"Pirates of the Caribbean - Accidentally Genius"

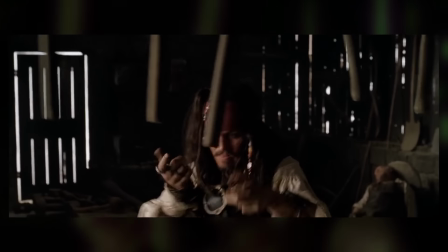During this attempt, we see Jack enter a blacksmithy where he gets his cuffs off. However, it turns out this is where Will works, and when he returns, he notices something is amiss and finds Jack.
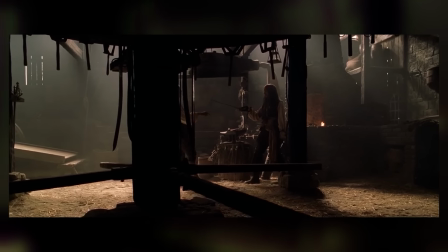Here we get an absolutely amazing action sequence, and by amazing, I don't really mean that the action itself is amazing.
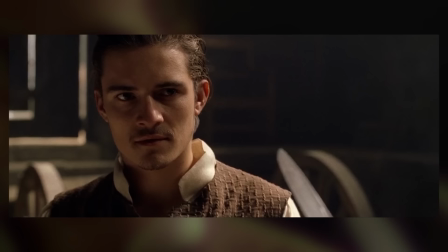It's pretty basic stuff, but the way the action scene is written is, you know, great. We get a bit of foreshadowing of future plot points mixed in with a joke.
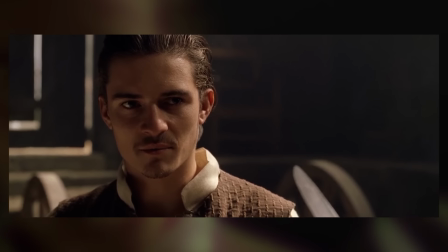You seem somewhat familiar. Have I threatened you before?
We get Will's hatred of pirates established.
I make a point of avoiding familiarity with pirates.
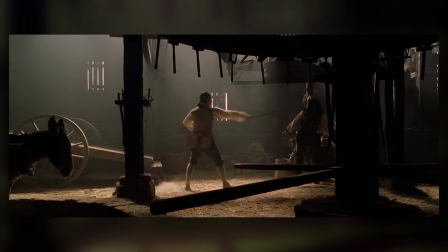And we get this great little standoff bit before the fight.
Do you think this wise, boy?
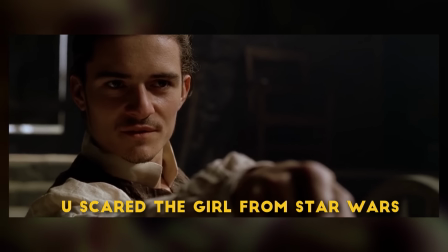Crossing blades with a pirate? You threaten Miss Swan. Only a little.
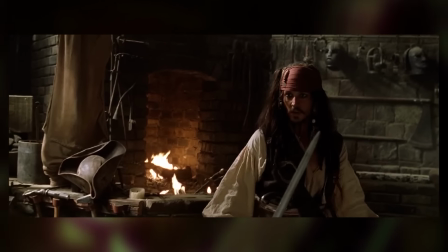The two improvise, not only using multiple swords in the smithy that Will made himself, but also multiple smithing tools as weapons as well.
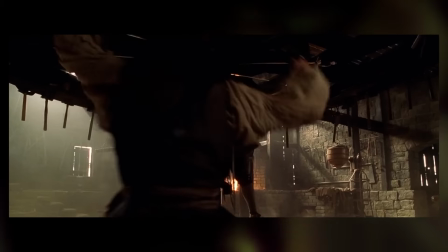All the while, the fight is treated as a conversation, establishing Will and Jack's characters further. And this is where another filmmaking lesson can be learned.
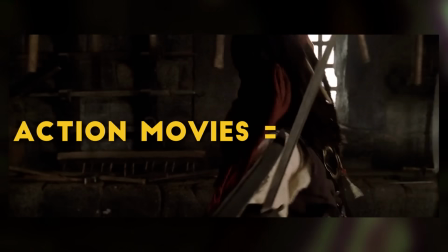In an action film or show, action scenes are a lot like musical sequences in musicals.
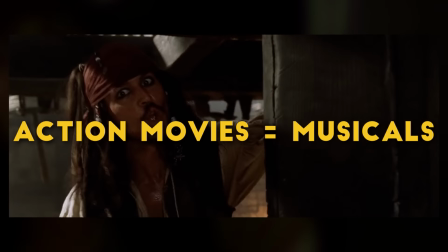That may sound crazy to you, but just hear me out.
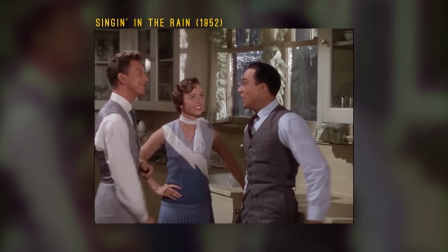In a musical, songs and dance numbers are used to establish character and move the story along, not just to be a song in and of itself. At least that's how most musicals are written now.
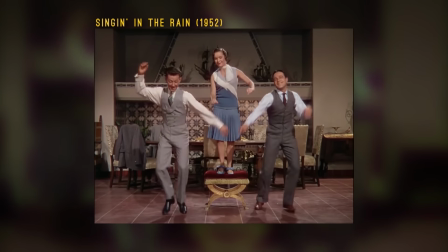But you know those older films where musical numbers just sort of happen and you get bored because all it does is just show off for a few minutes while the story just stops?
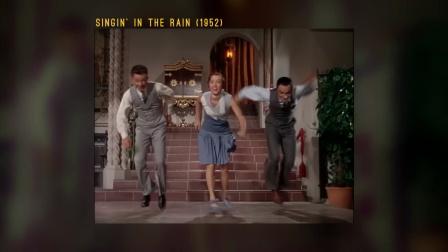That's exactly what you don't want to do with an action scene.
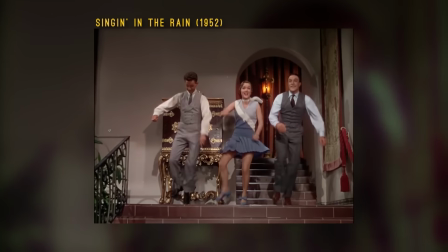The action should move the story forward or be used to teach people about your characters, and if it doesn't, you need to rewrite your action scenes.
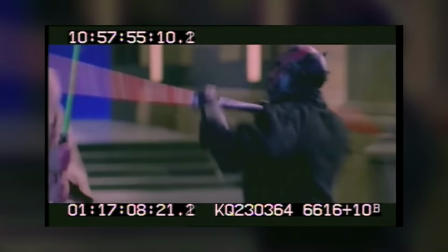For both negative and positive examples of this, you can once again turn to the prequels. Yeah, I'm gonna mention the prequels as something kind of positive.
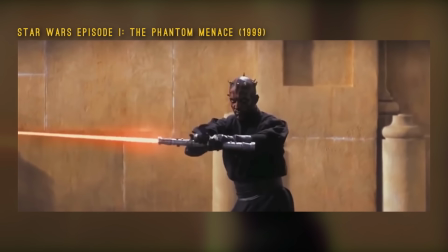You know how the Duel of Fate sequence in episode 1 is kind of the best part of the entire trilogy?
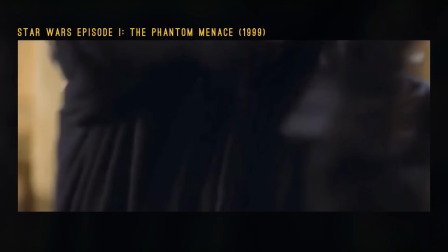A lot of that is because the fight was handled pretty well. It had good beats where things slow down and differences between the characters are established.
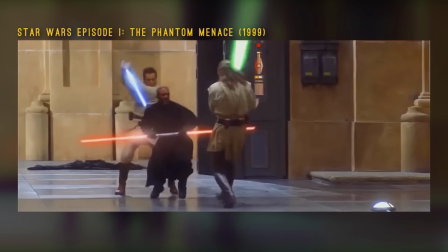Remember this bit?
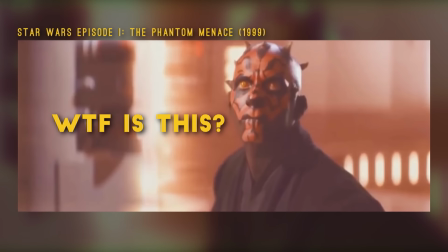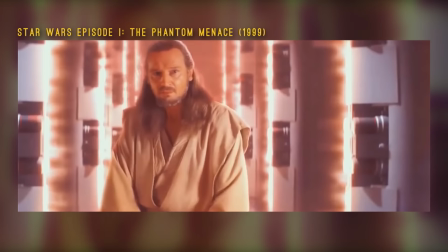This part is a pretty good moment. It establishes major differences between the characters without dialogue.
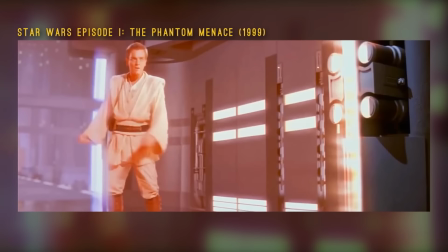Without dialogue, that is extremely important. Obi-Wan impatiently waits for the force field to get out of his way.
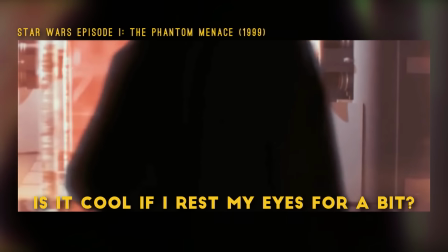Qui-Gon patiently meditates as he waits for his moment, and Maul paces like a predator ready to make a kill.
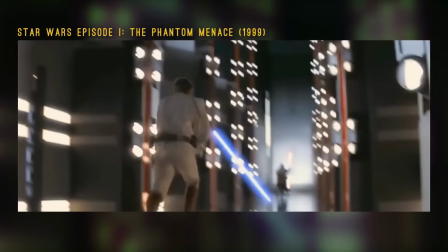This is the most characterization Obi-Wan gets in the entire fucking movie, and the only characterization Darth Maul gets, period.
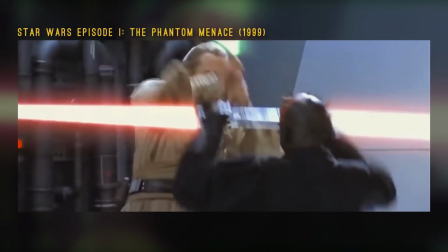He's the main villain, and that's all he gets. Part of me is convinced that the choreographers came up with this stuff, because for the rest of
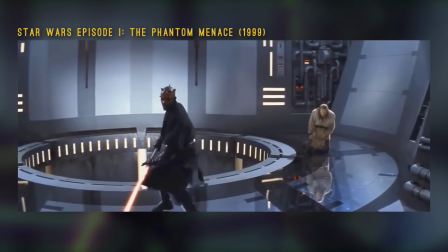the movie, characters are incapable of expressing anything without just saying what they want the audience to know,
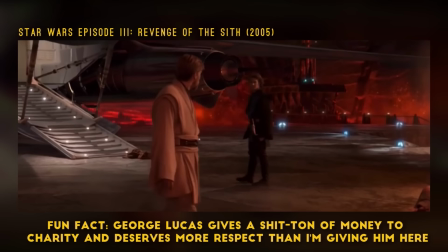because George Lucas doesn't know how humans work. On the other hand, there's a fight scene in Revenge of the Sith, where Anakin and Obi-Wan just fight. And they fight. And they continue fighting. And they fight some more.
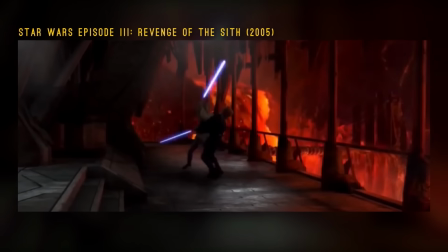And just to, you know, spice things up, they do a bit more fighting. And nothing about their relationship changes until the final high ground moment.
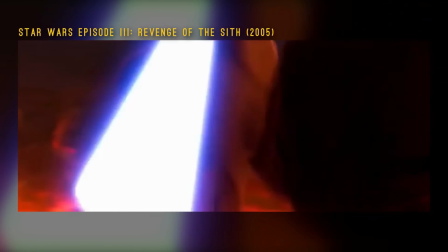For minutes on end, we watch a fight scene of basically no consequence that wasn't designed with the characters in mind.
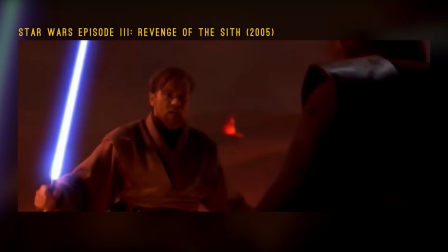It was just, all right, things happen. And in the script, it's just they fight.
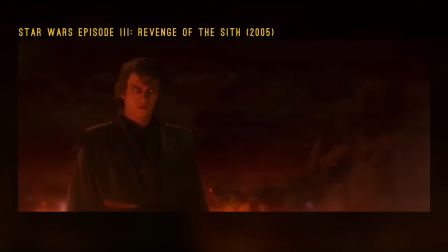It wasn't written. It was just they fight. And you know how I know that?
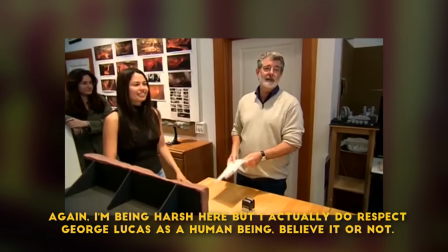Of course, there's a lot of cheating in there. A lot of they fight. For 20 minutes, it just says they fight.
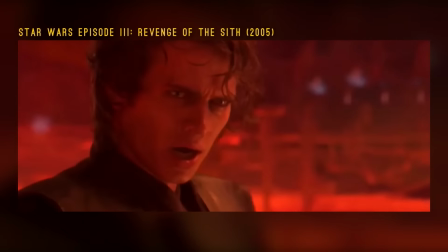If you're writing they fight in a script, stop and write an actual scene, please.
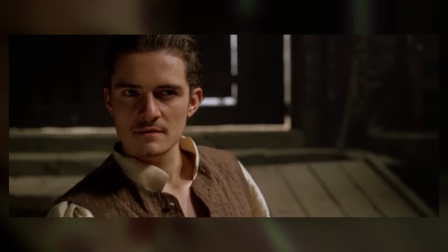Now, let me show you what I actually mean by that, by analyzing this scene a little bit.
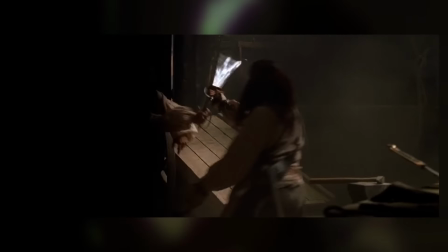It begins with a little impromptu sword fighting lesson that establishes Jack as being a more experienced fighter, and it also shows Jack recognizing Will's skill at sword fighting.
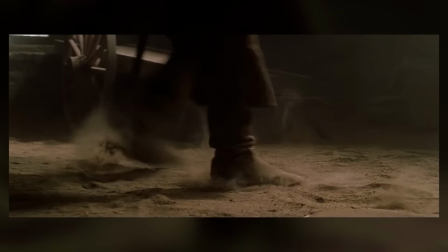But this turns out to be a ploy. Jack used the lesson to maneuver Will out of the way of the door so he could return to his escape plan, because, you know, Jack is tricky.
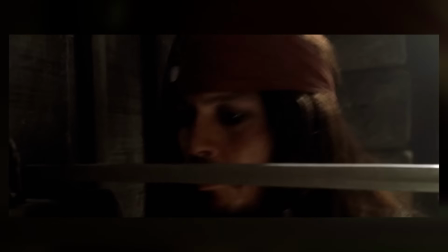That's his whole thing. Will, recognizing this mistake, does something unexpected in another show of skill as well as cleverness.
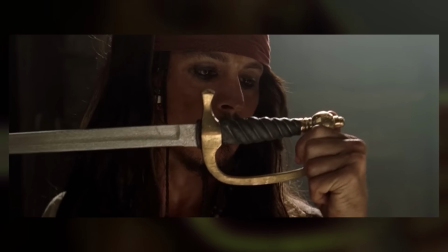This is where Jack begins to come across as more threatening, showing a side of him we haven't seen as much so far.
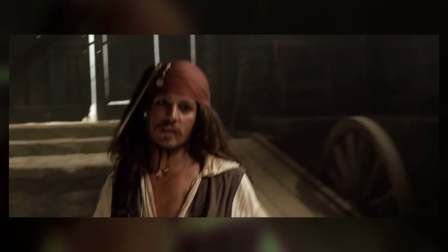This scene establishes that if you get in the way of something he wants, Jack is a dangerous person,
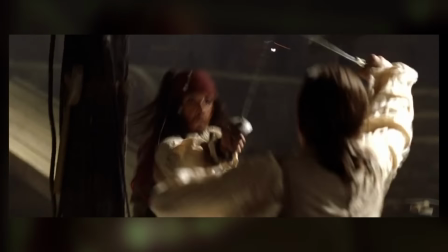which really goes a long way towards the will he, won't he betray them sort of feeling throughout the movie.
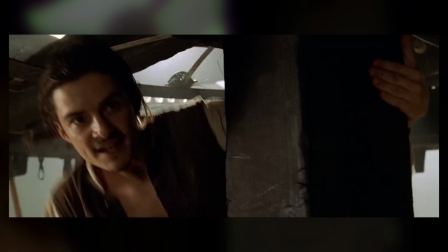Then, as they fight, Jack comments on the swords, and Will reveals that he's not only made all of them, but practices with them every day.
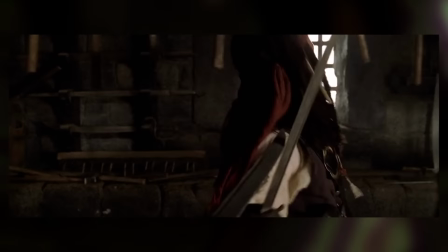And this is where Jack spells out Will's conflict, reinforcing it while also turning it into a joke.
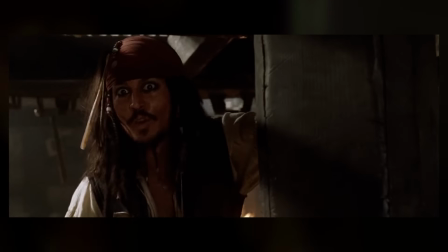You need to find yourself a girl, mate.
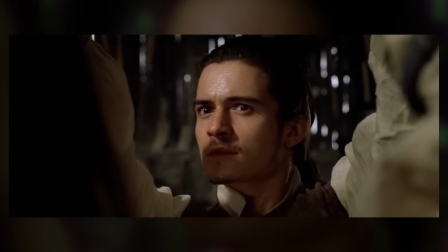Or perhaps the reason you practice 3 hours a day is that you already found one and are otherwise incapable of wooing said strumpers.
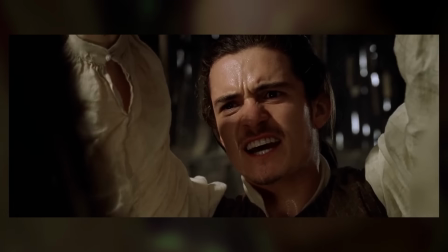You're not a eunuch, are you? I practice 3 hours a day so that when I meet a pirate, I can kill it!
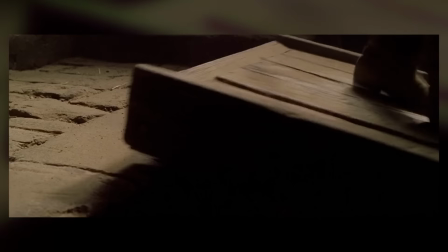And right there, you also saw that it hammers home Will's hatred of pirates. He even goes so far as to refer to a pirate as it, rather than him.
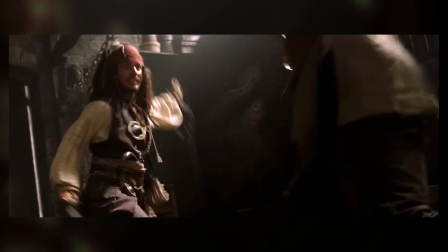We get a balancing act using the environment to have a little fun, and Will once again shows his own cleverness and skill by using Jack's shackles to trap him.
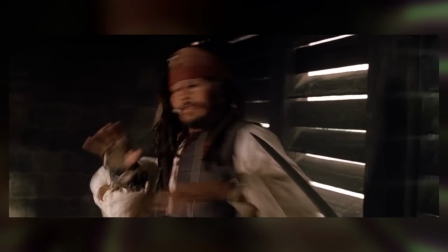Through a bit of silliness, they end up on the rafters, where Jack is actually bested in swordplay by Will, after which Jack decides to throw dirt into his face and pull a pistol on him.
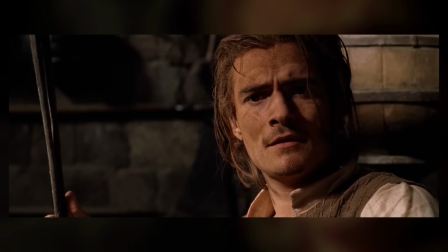And here we see, even though Will's the better swordsman, Jack is a liar, so he wins.
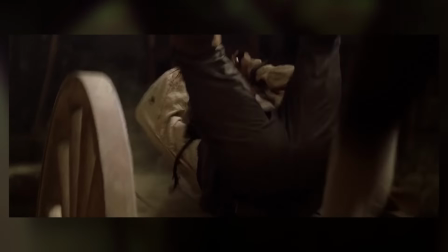This isn't just an action scene. This is storytelling. We know that Will's a better swordsman than Jack now.
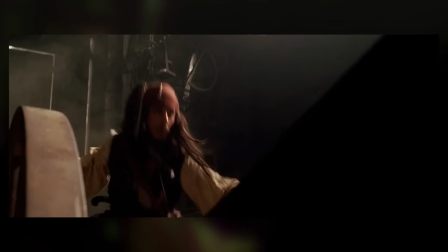We know that Jack is able to think his way out of any situation quickly. And throughout the fight, you can see that Will is enjoying himself.
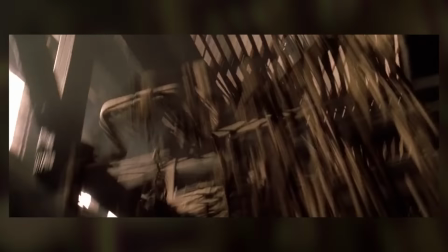Like Elizabeth, he obviously yearns for a life of excitement and adventure, the life of a pirate.
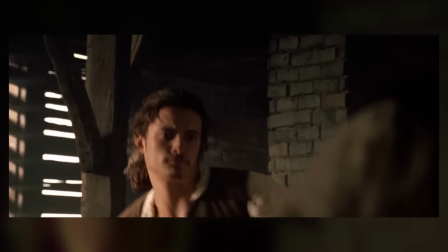And Will learning to think like a pirate is a major arc of his throughout the film. And this right here is what good action does.
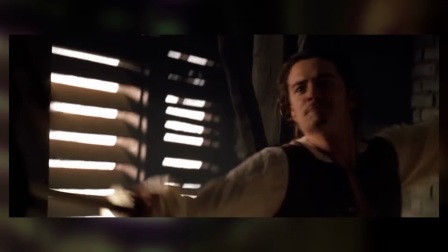If you can't think of how to use an action scene as a storytelling tool, you seriously need to rethink what you're doing.
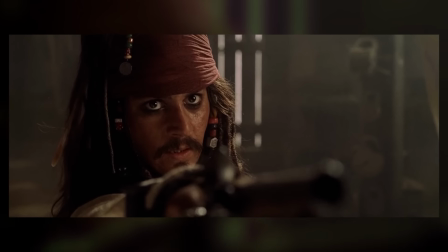With the law closing in, Jack threatens to shoot. Here we get the mysterious line about the shot.
This shot is not meant for you.
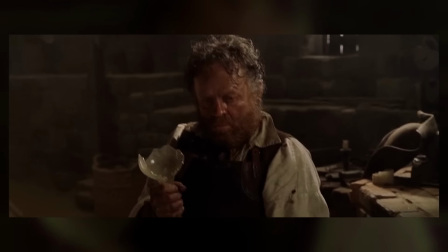And we wonder whether Jack hesitated to shoot Will out of empathy or because he didn't want to waste the bullet, or musket, whatever.
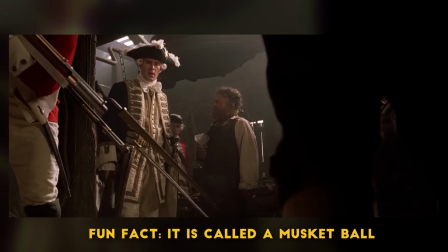And we also get another instance of Will being denied credit for work that he did, it instead being given to his boss,
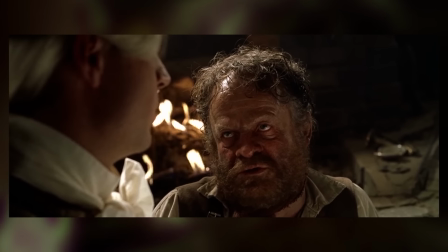who we now see as a drunk who spends the entire fight and presumably most of the workday asleep.
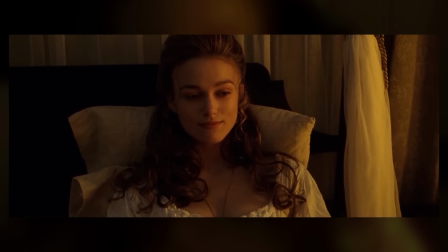Moving forward now, there's a scene that hammers in Elizabeth's hesitance to marry Norrington, her obvious infatuation with Will, the excitement she felt being held hostage by Jack,
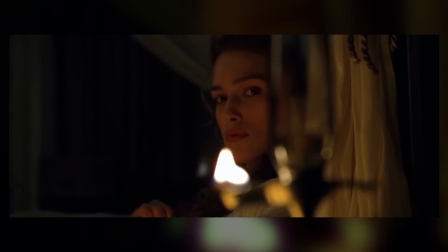and we see the gold coin doing spooky stuff with fire that is directly taken from Raiders of the Lost Ark,
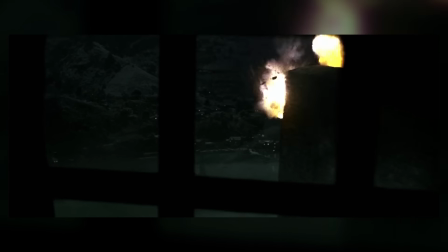but you know, it works, who cares. Then we get a scene with Jack in prison featuring a funny reference to the original ride, humorous back and forth,
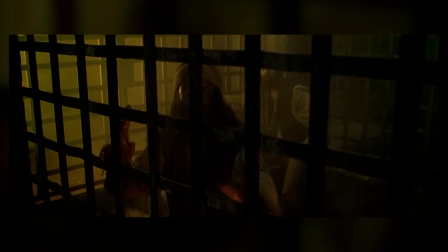and some exposition about the Black Pearl, undercut by a joke from Jack, who seems knowledgeable of the ship.
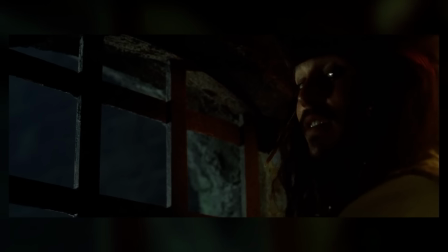I've heard stories. Never leaves any survivors. No survivors? Then where do the stories come from, I wonder?
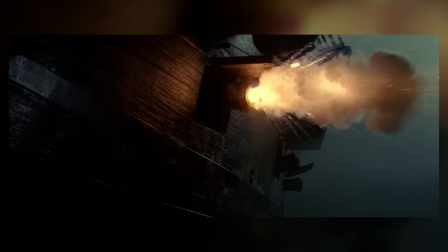Again, nearly every scene in this movie is doing at least two things at once, if not more.
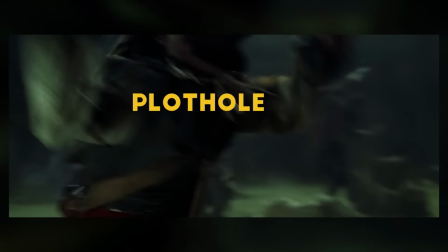As the Black Pearl attacks Port Royal, we see Will's competence on display, Elizabeth's bravery as she faces the pirates and tells her handmaid to hide.
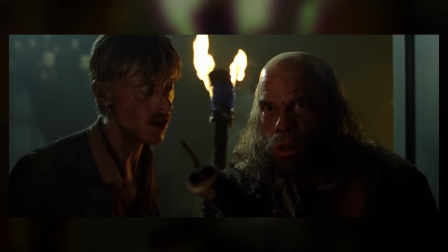Hello, Poppy.
We then have the attack called off when Elizabeth shows off her knowledge of pirates by invoking parlay and making a deal, establishing her as a bit of a fangirl of pirates.
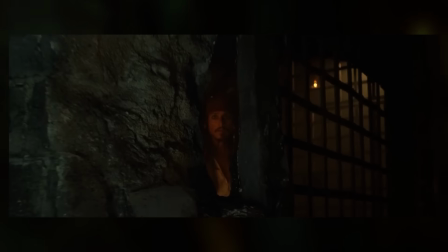Next, we get some comedy as well as intrigue, with Jack being the only person in the prison not freed, and him having a conversation with some of who we later learn are his old crew,
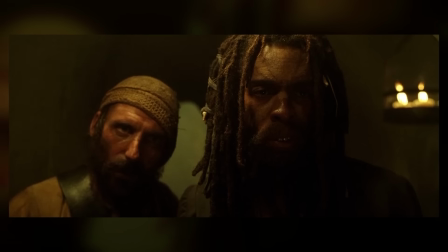who give us our first major glimpse at the titular Curse of the Black Pearl.
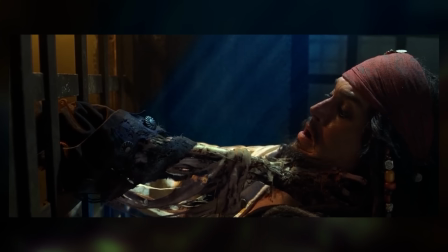So there is a curse. That's interesting.
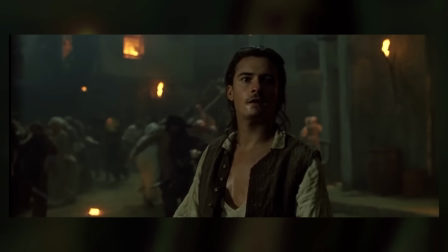You know nothing of hell.
So Will gets knocked out, Elizabeth goes to the ship thinking she's been kidnapped because she's the governor's daughter,
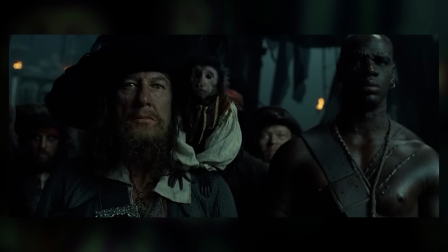and we get to see Elizabeth show off that she's a smart lady and then get this look from Keira Knightley.
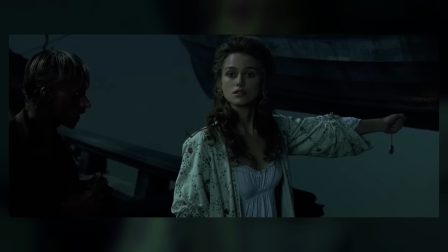Well, I suppose if it is worthless, then there's no point in me keeping it.
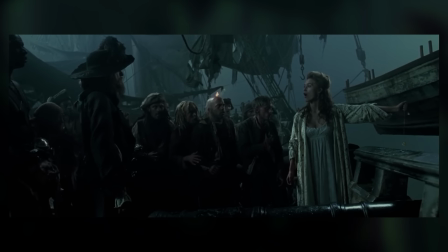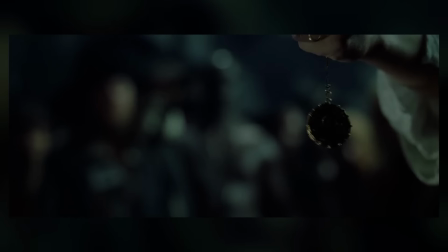Which is, wow, that's a look she makes because she figures out what they're actually after is the gold coin she's been wearing.
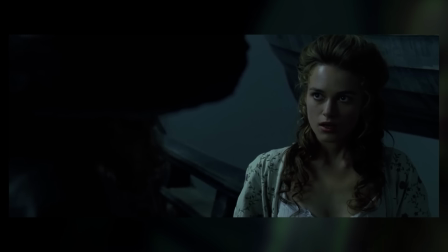When asked her name, she says her name is Elizabeth Turner, which pretty much everyone watching can instantly connect to times in school when they either saw or
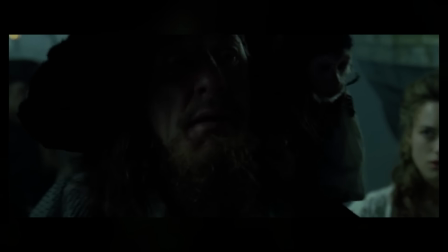were the preteen kid pining for the crush and pretending they were married and like drawing in notebooks and stuff.
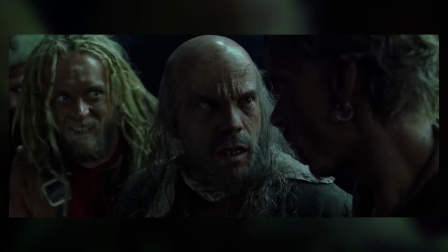And unbeknownst to her, that last name being attached to somebody holding that gold coin is exactly what they were looking for.
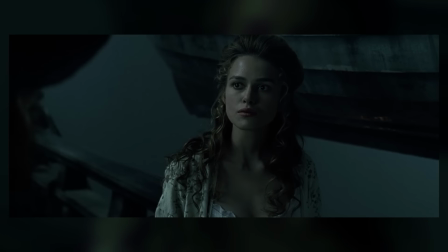And it's possible that's the only reason they don't do really bad stuff to her. But luckily the movie kind of skirts around that.
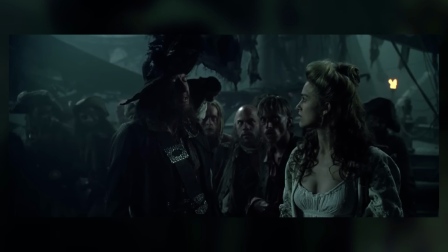She works out a deal to save Port Royal from being destroyed further, but fails to negotiate for her own release and is kept prisoner as the ship sets sail away from her home.
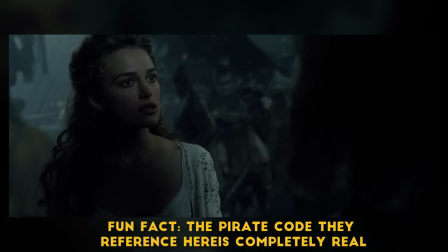According to the code of the Order of the Brethren. First, your return to shore was not part of our negotiations nor our agreement, so I must do nothing.